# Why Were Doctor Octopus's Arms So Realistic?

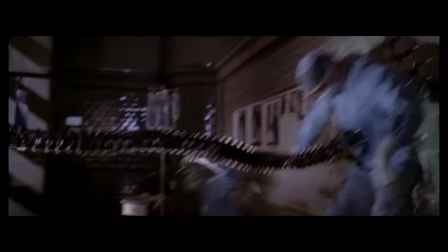[19:46]
And so this not only reduces the screen time that the CGI arms need,
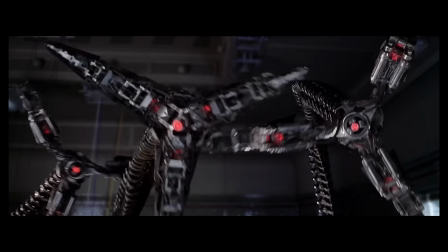[19:50]
but also it just makes the visual effects a lot less important to the success of this scene Because it's not really about them,
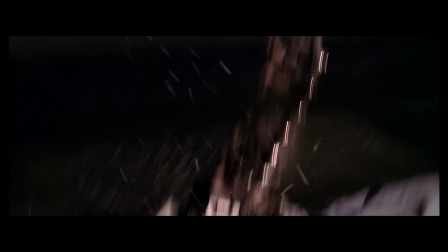[19:56]
but instead it's about the suffering of these poor people and immersing you into this chaotic moment alongside them.
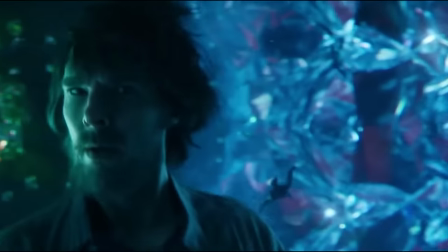[20:03]
And I mean, this might sound like a rather simple reason to praise the visual effects. Because yeah, every film is trying to immerse you, that's the entire point of them.
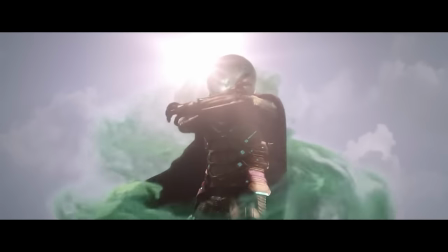[20:12]
But the difference here is that a lot of other films are trying to use these impressive impossible effects moments as the primary way to stir emotions within you.
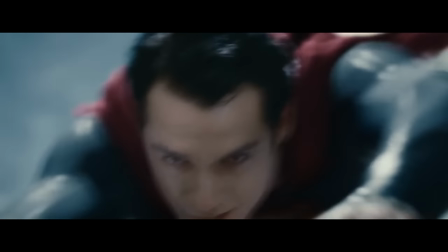[20:20]
Like trying to make us feel like how it would be to be that superhero and fly around or fight crime,
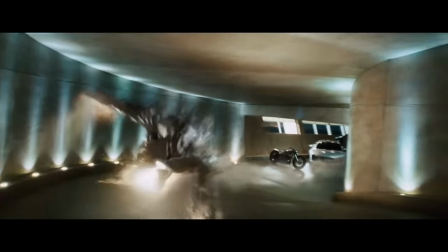[20:26]
which is great and often works really well, but it also means if those visuals do look bad,
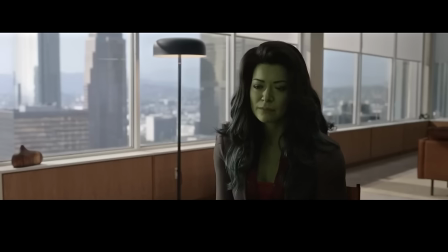[20:31]
then they don't really have much else to offer us beyond that. And without any other emotional weight to any of this, things can fall flat really, really quickly.
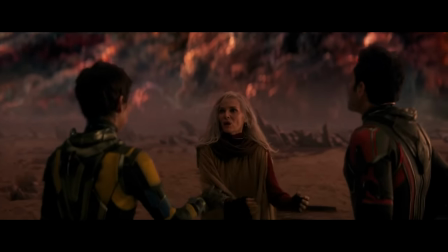[20:40]
And so this is when things start to become CGI sludge, because you reach the point where the effects are starting to detract from the much more important narrative.
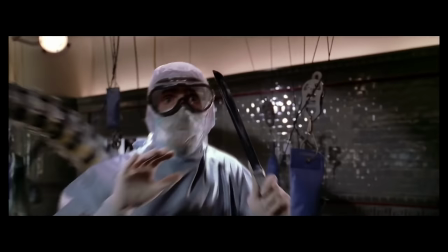[20:48]
Whereas this scene is using the emotions of the people to tell its story. And so it doesn't live and die by the quality of its visual effects.
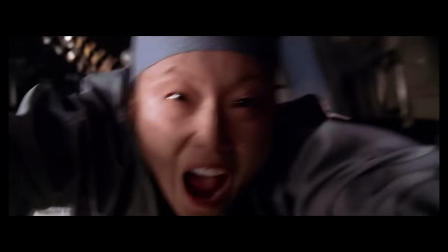[20:56]
Because they're only there to support a real human performance, rather than being the entire performance themselves.
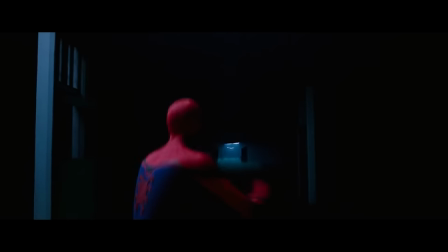[21:02]
And so I'm not throwing shade at power reveal scenes for being overt and flashy, or literally about the powers themselves.
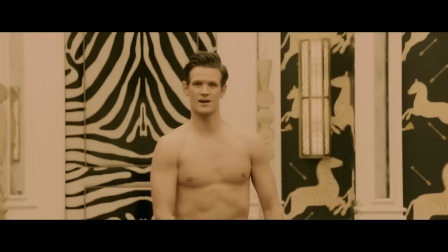[21:09]
Because that's often the exact point of them. And to be honest, they're often some of the best parts of this genre, because of the pure spectacle of them.
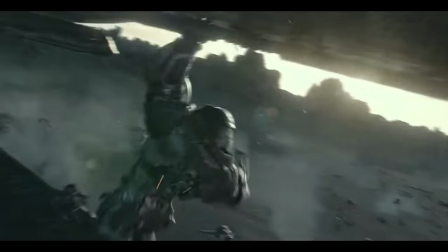[21:16]
And I also want to make it clear that I'm not insulting the work of visual effects artists themselves when I describe any of this as sludge.
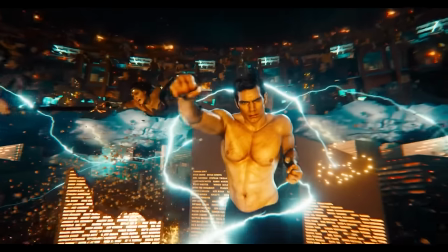[21:23]
In fact, I'm actually trying to say the complete opposite. That if CGI looks bad, it's often something that's actually happened upstream from their work.
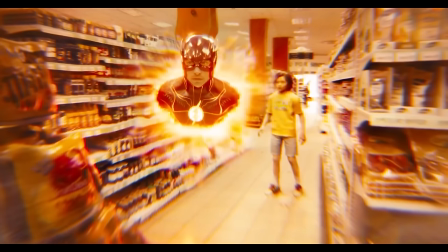[21:30]
Like crappy on-set decisions, or the choice very early in planning production to completely depend on CGI for something that really doesn't need it.
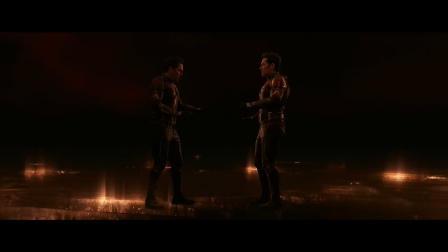[21:38]
Or just general weak overall filmmaking direction. All of which I think we'll cover when we get to No Way Home.
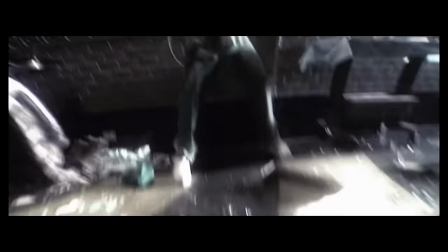[21:43]
And so, all I'm actually saying is that by making the visual effects a secondary part of this story,
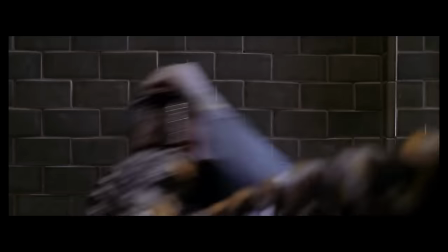[21:49]
it just opens up a little wiggle room in CGI quality for us as the audience,
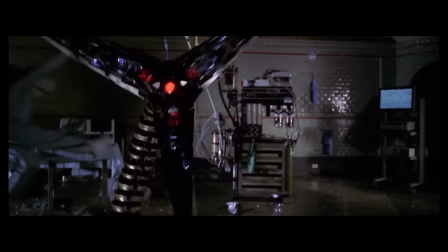[21:54]
because there's so much else for us to work with in this scene.
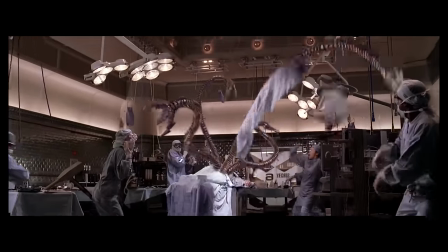[21:57]
And so, even when there is the occasional dodgy piece of CGI, your critical brain isn't kicking in and stopping to ask, was that CGI?
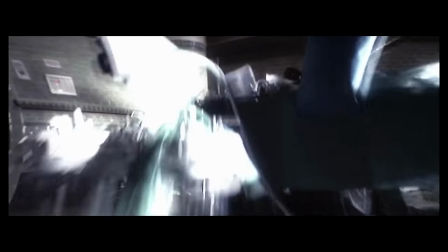[22:05]
Because instead, we're just fully swept up in the well-executed drama of all of this.
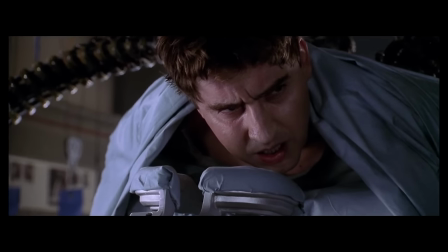[22:09]
And so, once you start to notice this,
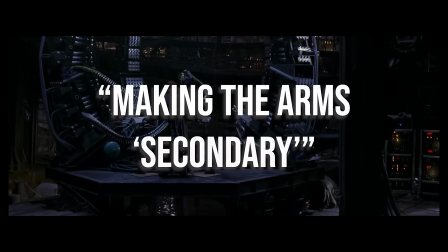[22:12]
you can actually begin to see this use of both horror tropes and making the arm secondary being leveraged all throughout this film,
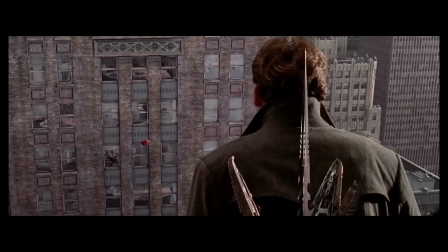[22:19]
to both keep us constantly swept up in the story, whilst also, once again, keeping the film focused on character above anything else.
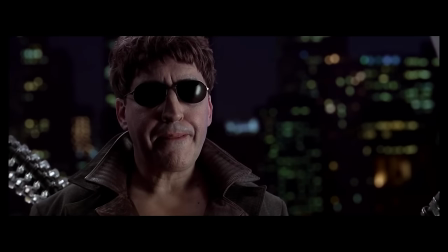[22:27]
Because almost every time Otto appears within the city's limits, the film makes an effort to slowly build up that tension,
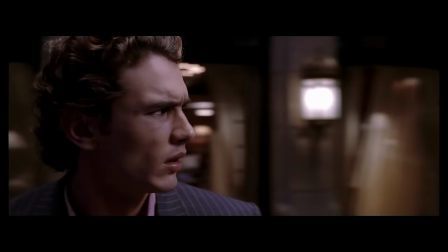[22:34]
Usually by either showing people's fearful reactions to Otto's stomping approach in that Jurassic Park style,
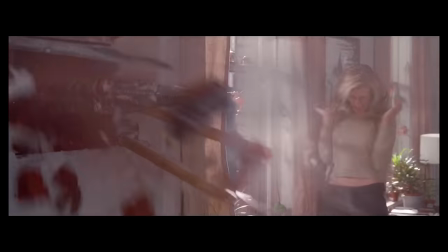[22:41]
or by just straight up displaying how the average citizen is actually insanely afraid of this guy.
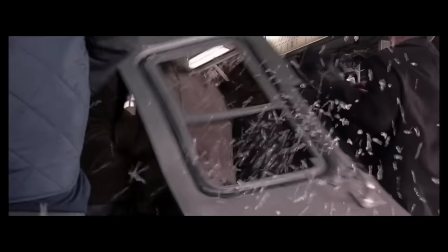[22:46]
And this is such a good choice by the film, because by giving us this terrified window into the lives of just these normal people,
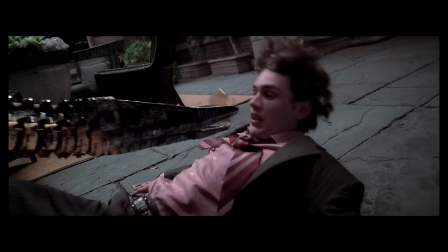[22:53]
it actually makes Otto feel like this very big deal who's terrorising the citizens of New York,
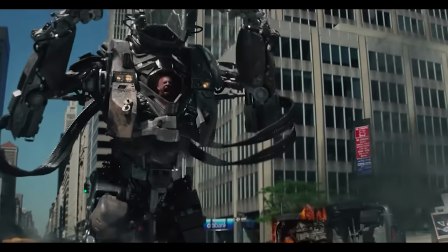[22:58]
and not like just some random bad guy who's the fifth one to pop up this week.
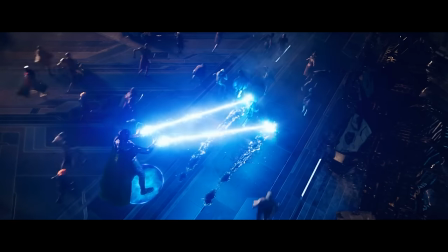[23:03]
And this is so much better than when we just see hundreds of faceless civilians just get randomly killed like movies love to do nowadays As even
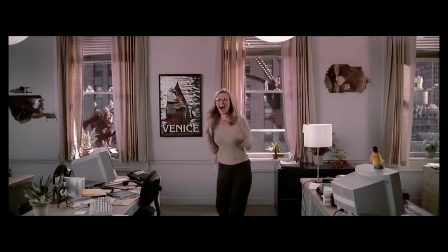[23:11]
though we've only known these people for like just a few seconds Seeing them terrified like this gives them this really human element And this actually creates some
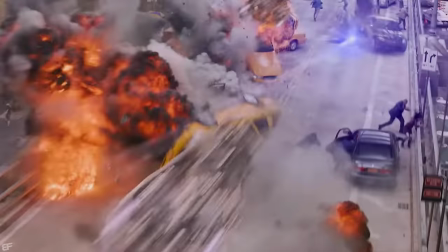[23:19]
stakes in the story because if it's just a bunch of faceless victims getting eradicated Then who are the heroes even supposed to be saving?
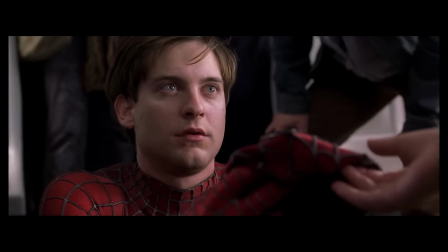[23:27]
If there's nothing human about this at all, then what even is there for us as the audience to be invested in with this story?
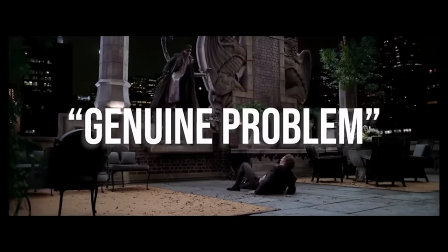[23:32]
And in fact, this whole concept of Otto being a genuine problem is actually so well tied into the narrative of this film.
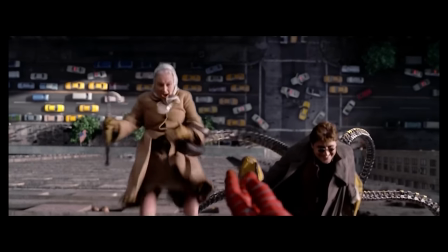[23:40]
Because with him being this problem,
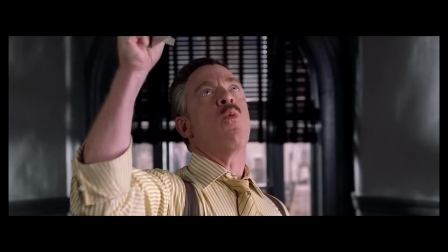[23:42]
you can actually go and make a really plausible argument about why people would distrust Spider-Man when he's wrapped up in fighting this guy.